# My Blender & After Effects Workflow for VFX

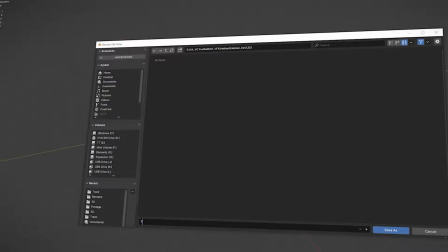So I'm going to break down my method of doing virtual sets using Blender and After Effects. Recently worked on a project for Vo Williams. To promote his song Big Numbers, we were going to create two short 10-15 second spots, and he wanted them to be in cool virtual sets.
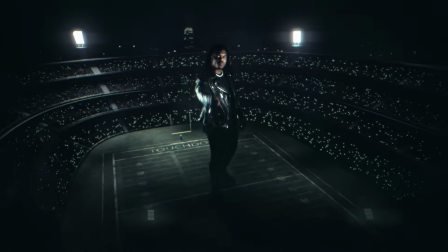And we landed on him being a giant in a stadium at night, and one on top of a mountain made of football helmets. Before we even shot it, I actually started prepping all the stuff in blender.
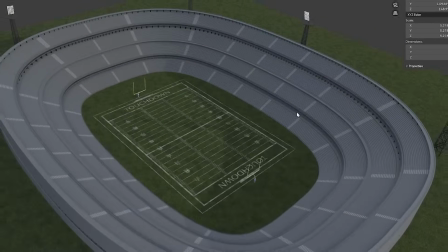The football stadium being one where I just sort of found a football stadium online and I downloaded it.
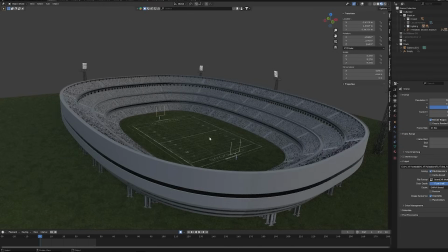I used one of my go-to procedural crowds to fill up the stadium with a bunch of little dudes.
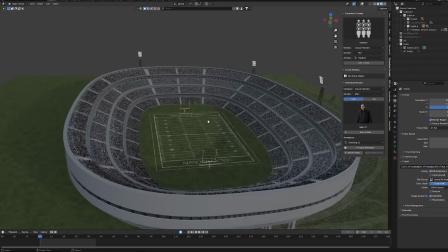It's this plugin right here, procedural crowds. Luckily the stadium, they already had like vertexes like set up on the seats. So I guess they knew that somebody was going to add a crowd to it.
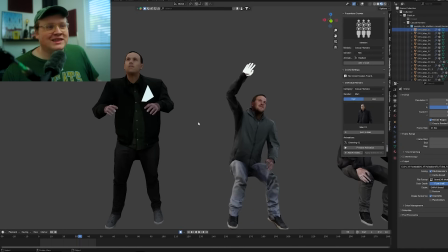I added some emissive, just some random emissive lights to like textures to a couple of these dudes.
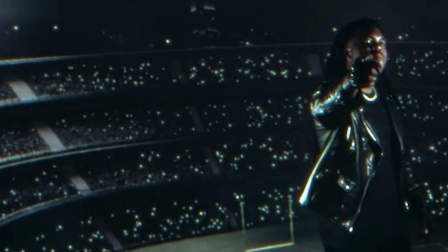And that was basically to add some like light texture in the background. So each instance is going to have a different color.
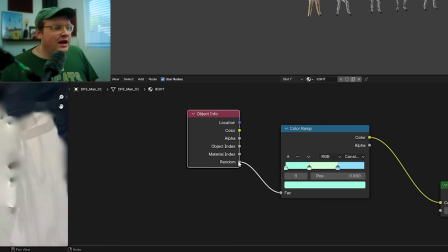So I threw an object info node and I took the random value into the factor of a
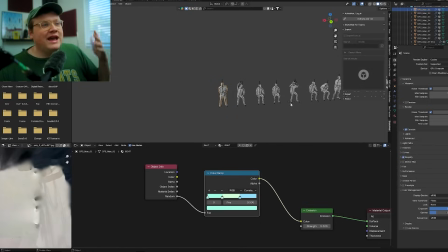color ramp with three colors to have like multiple different colors in the stadium. And that lines into the emission. So to set up this helmet mound, it was actually kind of a fun technique of doing it.
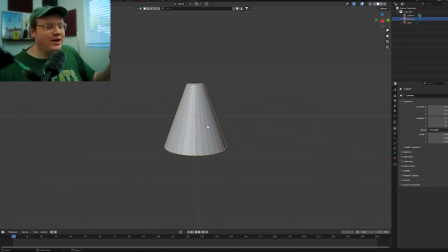I went in and I used like an object that kind of looked like a mountain kind of like this and I instanced the helmet as particles.
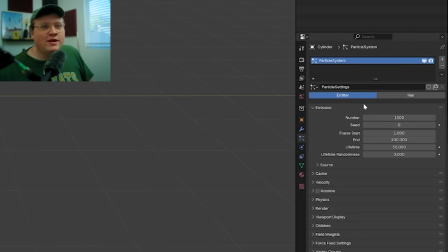So if you create a particle system on the shape that you want and you change the source of it to volume and
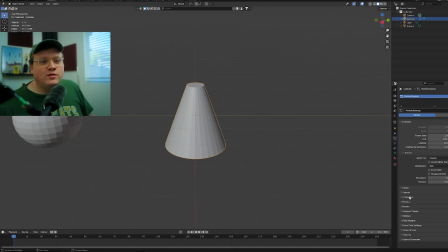you change the distribution to grid then what you can do is let's go to viewport display and not show that emitter.
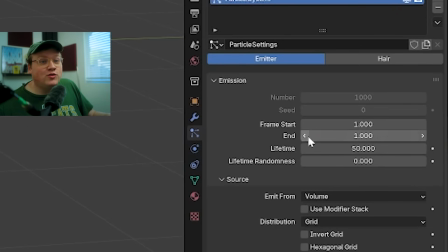And we'll set the start frame to one and the end frame to one.
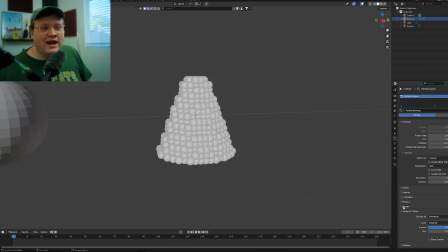Then I basically upped the resolution as much as I wanted to and then made the object my helmet.
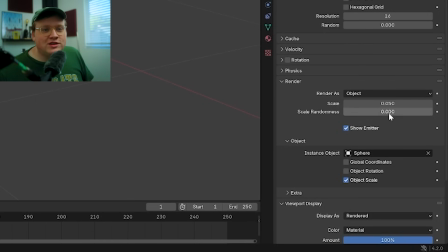And so I instanced the helmet. Here it's the sphere. Changed the scale randomness a little bit to make it kind of random.
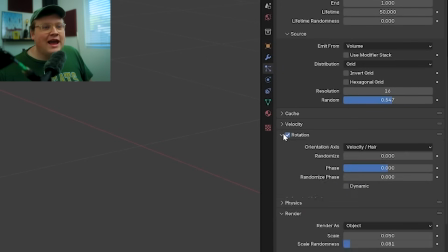And then I added some random resolution and some random rotation to everything. And then Then I had to go in and fine tune it a little bit.
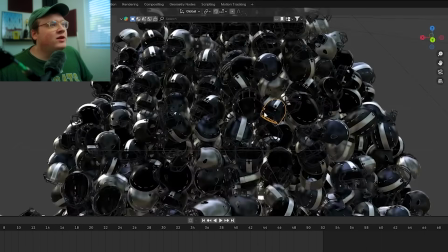I also did the same sort of shading technique so not all of the helmets are just one shade of color.
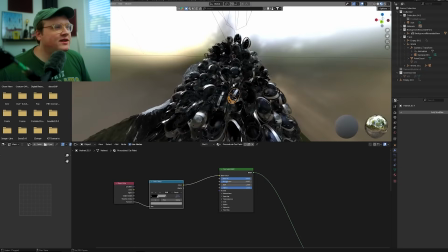Each one of these helmets has like a different color and a different shade to them.
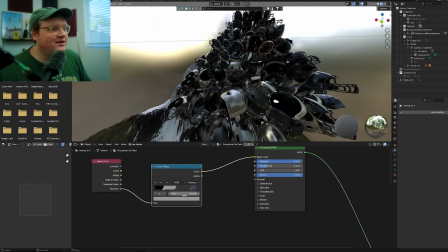And I also did the object info node with a random factor making different color ramps with different colors.
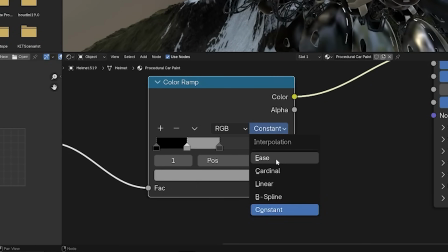And another thing I did was set this to constant because if I set this to ease everything will like smooth into each other.
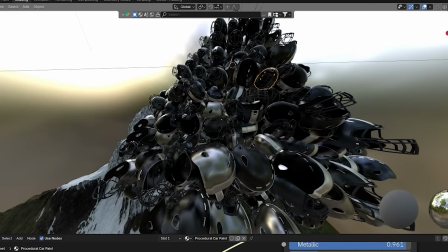we'll just make if you make it constant then it will just you know jump to one color and then I switch that into the base color so each one of
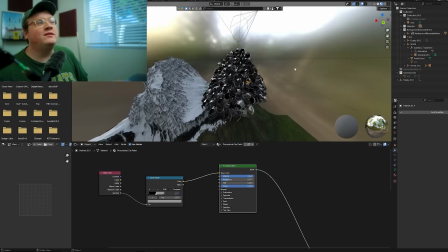these helmets gets a little different color which was a fun way to add variations and the key to this whole setup is that
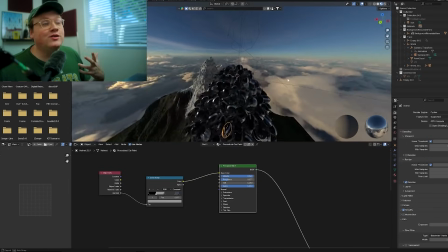I basically cheated and used a really good HDRI in the background that
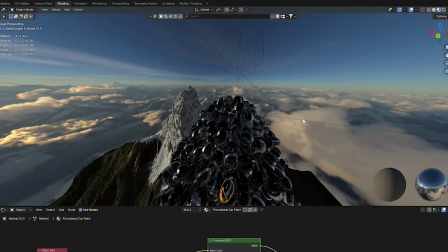looks like mountains and it looks like he's high up in the sky and I really didn't have to do much to the whole thing.
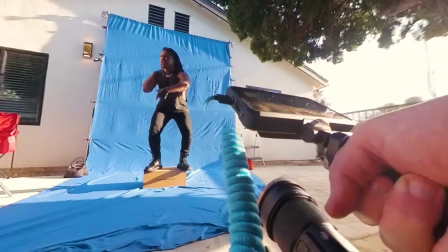We did two setups. We did one outside with a blue screen and one inside on a green screen.
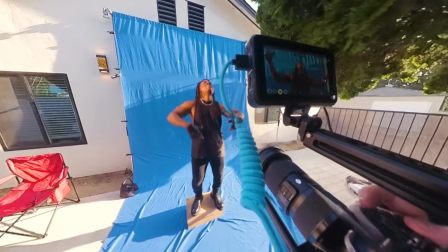I put them up on an Apple box and then I used my gimbal to make some cool swooping shots.
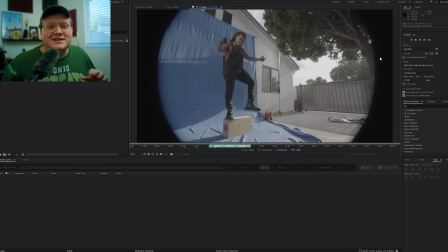And the reason why there's like a circular edge around some of the shots is because I had to find the widest angled lens that I had.
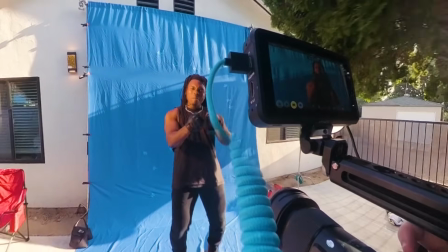My camera is full frame and my lens was super 35. so that's why you can see the edge.
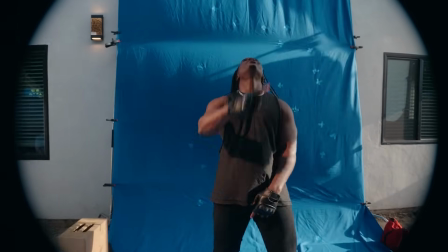But it doesn't matter when you're shooting on a green screen as long as it's not cutting off him. So, you know, you can cheat a little bit there. Now, I didn't have the most evenly lit green screen and blue screen, but the best thing about living in this day and age is that rotoscoping and rotobrushing is your best friend.
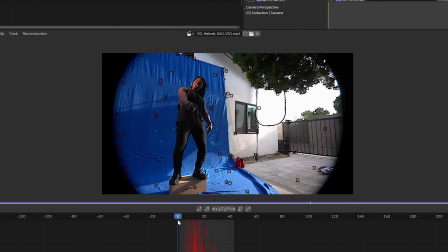First, I track the shot.